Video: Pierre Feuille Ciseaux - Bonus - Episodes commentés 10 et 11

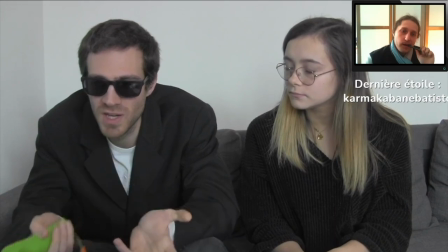(49:12) Donc là, tout ce qui nous reste à avoir,
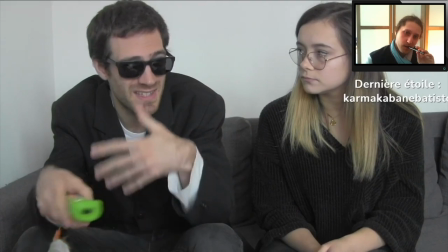(49:15) c'est ce super ordinateur pour les pirater à distance et leur faire croire que le missile vient de l'autre côté?
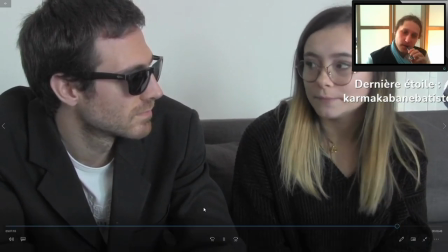(49:22) Pas tout à fait. Il y a encore le puits dans l'équation et il faut s'en occuper.
Tiens, vois ma cuisine en arrière-plan avec la cuisse aux haricots, quoi.
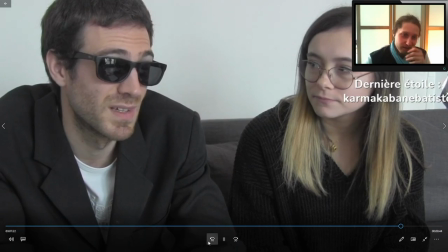(49:31) Et à quoi tu penses on pourrait prendre quelqu'un en otage? Pas bête.
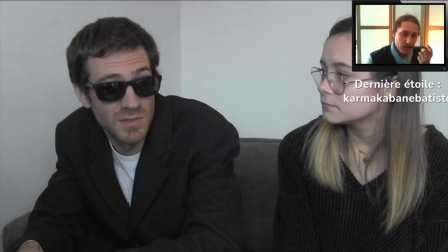(49:37) Tu penses à qui? Moi, personne en particulier. On a quoi dans les dossiers? Pas grand-chose depuis que Sido a fait le ménage. Ah.
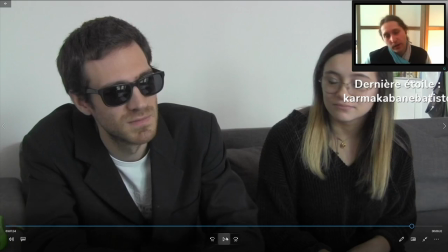(49:46)
D'ailleurs, pour l'anecdote aussi, c'est marrant, hein, toutes mes phrases commencent par pour l'anecdote. Mais en même temps, c'est le principe de cette vidéo, hein, c'est de donner des anecdotes de tournage. Cette scène, je l'ai réécrite plusieurs fois, et l'avant-dernière écriture, donc pas celle-là, hein, pas la version finale, c'était censé être un pique-nique entre tous les deux à l'extérieur.
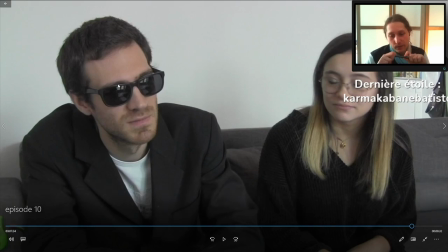(50:03)
Mais ça me dérangeait parce que, déjà dans un premier temps, on avait déjà plusieurs scènes où des gens mangeaient et parlaient en même temps, et donc ça faisait redondant. Ensuite, je trouvais que ça ressemblait pas spécialement. Ils m'ont aussi fait la réflexion.
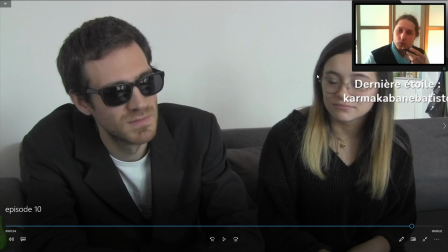(50:22)
Hein. On en a réfléchi à nous deux ou nous trois, ou je sais plus. Mais en tout cas, c'est grâce à eux qu'on est arrivé à cette conclusion. C'est qu'un pique-nique, c'est très informel. Et même si leur relation se développe et pourrait évoluer dans un sens romantique,
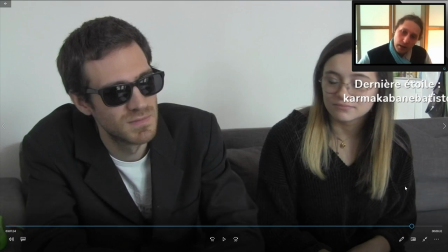(50:37)
ça ne ressemble pas à Sophie de faire des pique-niques, en fait. Et ce serait pas leur genre, je pense, de faire des pique-niques. C'est. Et donc, voilà, bah, tout simplement, comme ça ne leur ressemblait pas, ça n'allait pas, et donc il fallait trouver autre chose.
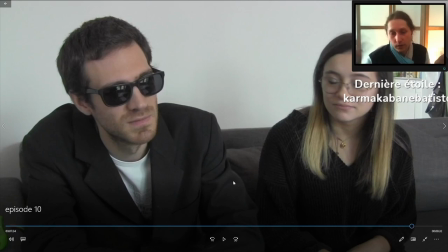(50:51)
Et donc, c'est pour, bah, autre chose, c'est cette scène-là, en fait.
Bon, tu sais quoi?
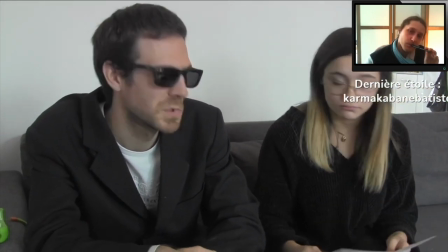(50:57) Je vais voir de mon côté si on n'est pas passé à côté d'une info. Moi, ok. Allez.
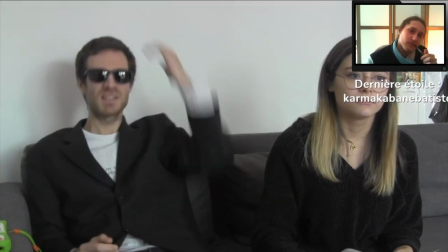(51:02) Mais j'ai gagné, là! Mais vas-y, là, c'est quoi ce jeu, là? On fait rien du tout, mais on gagne quand même, là!
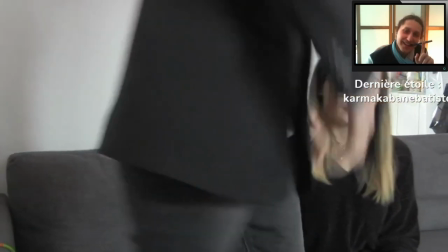(51:07) Putain! Ah, vas-y, ça me soulage. Je m'en vais, je vais faire un tour. Ok, à tout à l'heure.
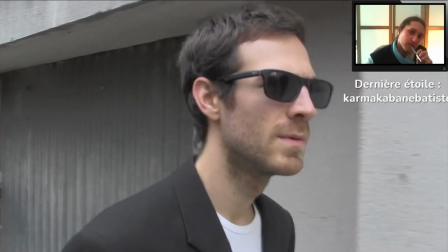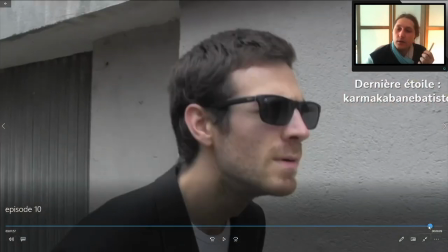(51:18)
Alors ça aussi, détail, effectivement ça on l'a tourné le même jour que ça, hein.
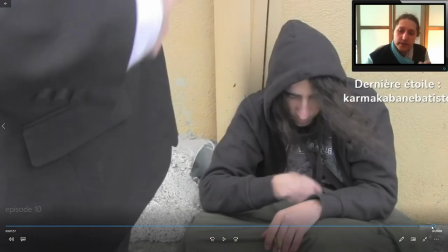(51:22)
Mais ça on l'avait tourné, ça, on l'a tourné bien avant, hein, peut-être 2 ans, 3 ans avant.
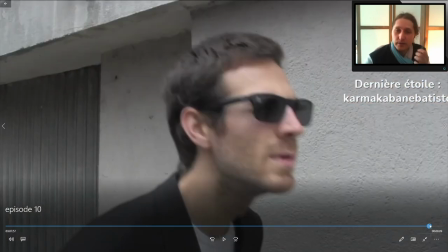(51:31)
Donc voilà. C'est juste que j'avais pas ce morceau-là, mais en fait à la façon dont je l'ai écrit, le problème c'est que il me le fallait.
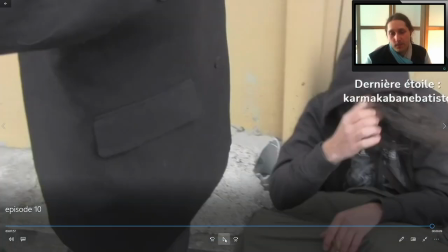(51:40)
Donc bah voilà.
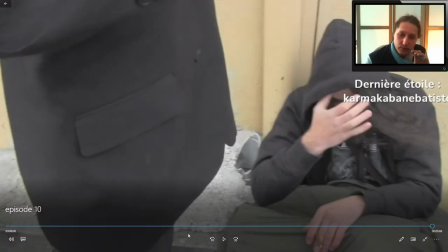(51:45)
Je crois que j'ai rajouté un effet de fumée, mais je suis même pas sûr. Non, non, j'ai rien rajouté du tout.
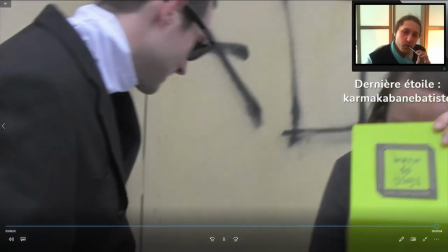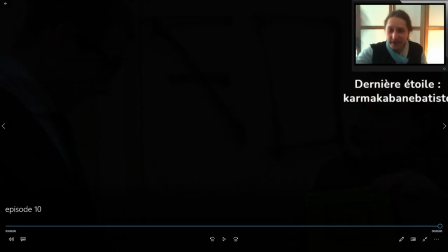(51:59) Mais que se passe-t-il? Pourquoi se croise-t-il?
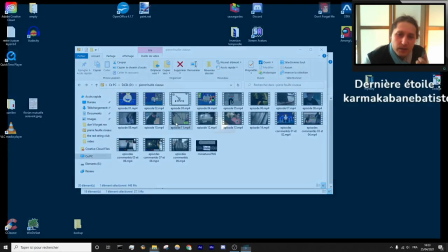(52:05)
50 minutes. Il dure combien l'épisode suivant? Je crois qu'il est court. 6 minutes.
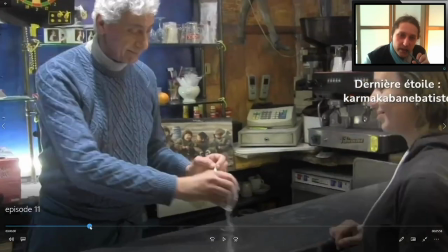(52:11)
Ouais, mais il y a 2-3 trucs à dire dessus.
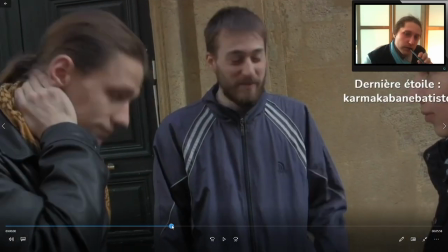(52:18)
On se le fait, on se le fait pas.
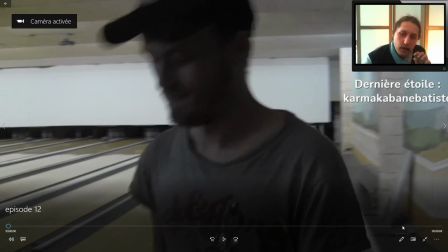(52:24)
Et l'épisode d'après, c'est lequel? C'est celui-là. Ouais, on va se le faire.
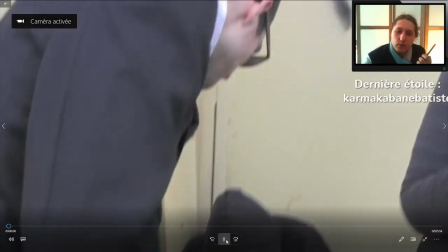(52:30)
On va se le faire, même si c'est déjà vachement long, ça fait déjà 50 minutes. On va se le mater.
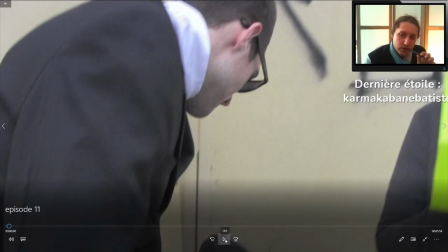(52:39)
Pour l'instant, j'ai pas d'anecdote.
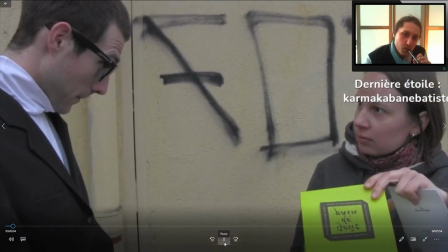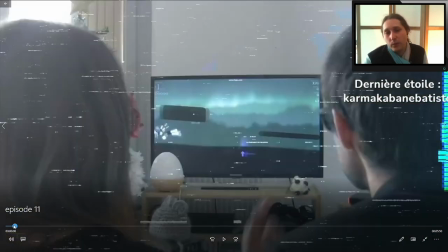(52:49)
Si ce n'est qu'au niveau du montage, il faut absolument pas que ce soit uniforme, ce genre d'effet recul.
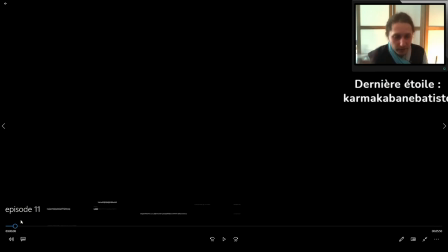(52:55)
Il faut mettre des. Si vous faites prendre les 10 dernières minutes, les inverser et les raccourcir sur tant de temps, ça marche absolument pas.
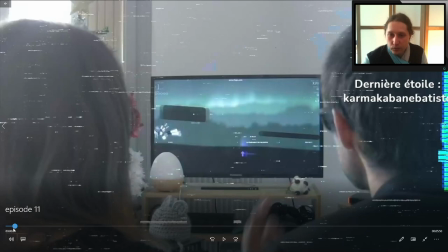(53:03)
Donc ce qu'il faut faire, c'est ralentir moins, mais prendre des bouts à intervalles réguliers d'éléments clés, enfin d'éléments visuels clés. E2, ça, en train de jouer, enfin voilà, des images fortes qui ont marqué, voilà tout ça.
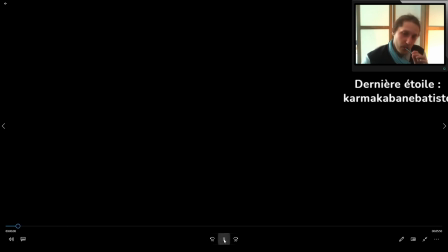(53:16)
Et là, ça fonctionne. Donc là, on est remonté dans le temps et on réarrive ici, quoi.